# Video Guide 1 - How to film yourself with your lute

There are three things that I want to talk to you about with framing, which is eyeline, headroom and looking room. First up, eyeline. The key thing for this is to make sure that your eye is at the same plane as the camera lens. So I have actually propped up my computer on a book on Matthew Springs, indispensable, the history of the loot in Britain, which is just the right size as well to lift up my computer so that my eye is in line with the camera lens. If you're using a phone, for example, make sure that the lens is in line with your eyes. I think we've probably all seen videos on lockdown where people are filming from a low angle, and what you get is double chin, nostrils and ceiling, which is not good. What we really want is a nice sense of being in the company of the person making the video. Headroom is the distance between the top of your head and the top of frame. It's actually very important because it has psychological effects.
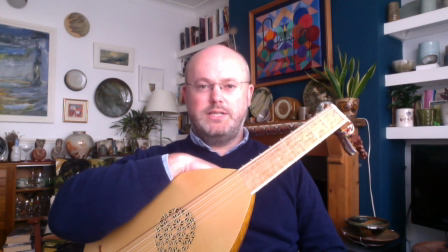If I slump down like this and give myself too much headroom, I look a bit short and stubby.
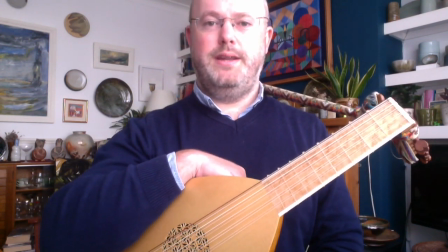Conversely, if I'm too high up and I'm cutting off my best asset, my bald head,
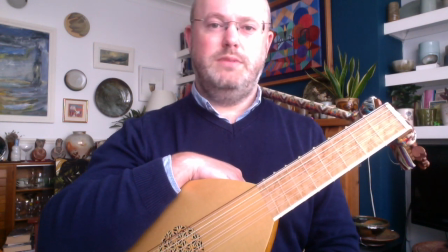it's also not a good composition, it doesn't look very nice.
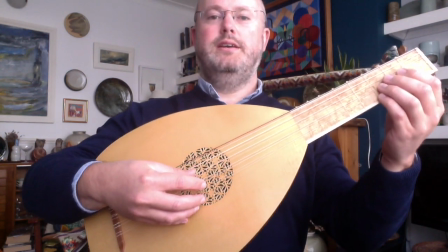And it's very tempting if you're trying to include the luce that you suddenly let your head go out of frame and it's not very nice at all. So really we want to be square on so that there's about three fingers of room between the
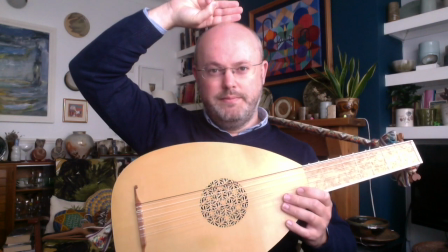top of my head and the top of the frame and that gives a nice sense of composition. Looking room is a bit more complicated. Looking room is to do with where there is empty space in frame. At the moment I'm talking directly to the lens, so I am going to be central in the frame. If I was going to be looking at some music, for example, which I'd put off camera,
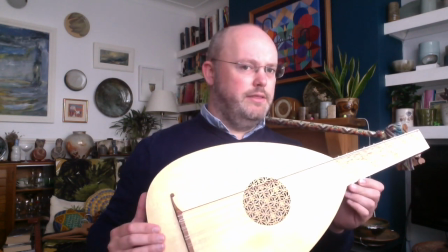if I start to look off camera, the amount of looking room is important.
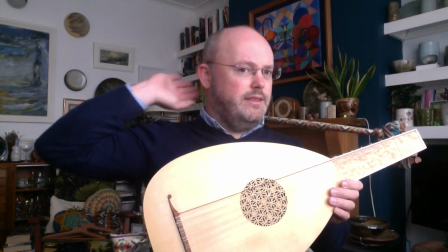What I've done now is made this bit of the space behind
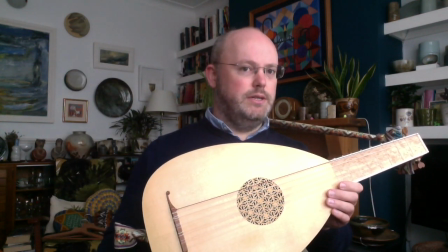the back of my head unnecessarily important in the frame. because I'm looking out of frame, what I want to do is be looking into the picture. So I'm going to make myself some more space in the picture by shifting my chair
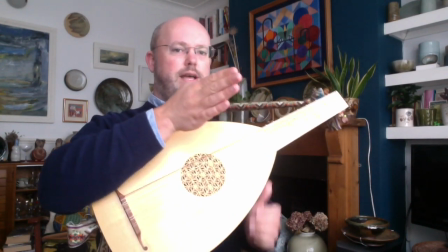so that now as I look off camera to play, the looking room is correct.
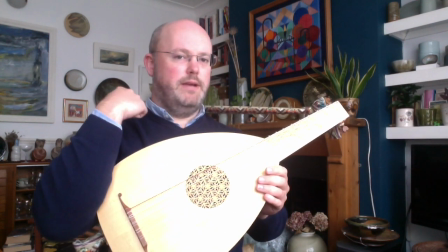That means there's more space in the direction in which I'm looking than there is behind my head. And that makes for a much nicer composition for a film. So the other thing to do with looking room is, I imagine that a lot of you are going to be recording yourself playing. and so you're going to need to look at some music. Now it's very important where you put your music then. If you put it too far away from the lens like this, if I'm playing here,
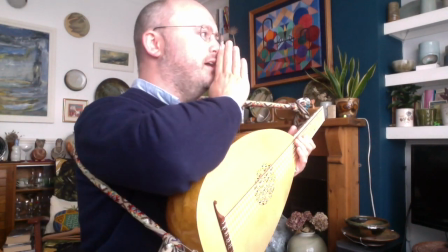you can see that I'm ending up in profile and you're losing one of my eyes and it's a very unsatisfactory shot. So one of the key things to do is to move your music as close as you can to the lens so that you can maintain a nice shot whilst also looking at your music. Also if you put your music down music on the table where my computer is sitting at the moment.
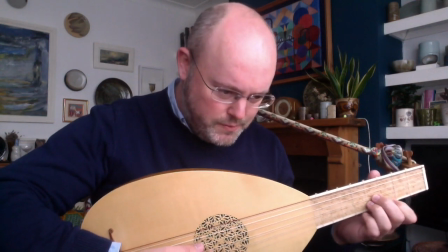I would end up probably crouping over. You would end up seeing a lot of the top of my head.
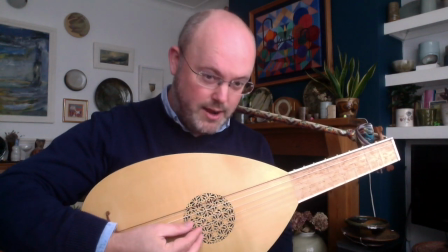I would look quite heavy browed and it wouldn't be a very nice shot. So if you can keep the music at the same eye line I remember discussing eye line earlier. So keeping the music at the same height as the the lens, just off as close as possible to the lens, you'll end up with a much nicer shot. So now I'm going to sit up straight and get into a playing position and I think it's really important and nice for people to see both your hands when you're playing.
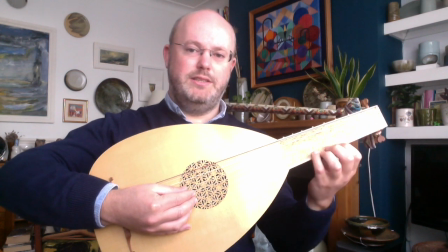You'll obviously spend a lot of time practicing and the money is in the hands so you want to be able to see both hands nice
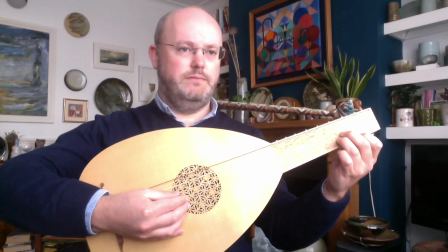and clearly and this for me is a nice shot looking out at your music and playing like this. So have a go at home, pick up your phone, your computer or your tablet, work out how to record yourself, and try and think about sound, lighting and framing every time you hit record.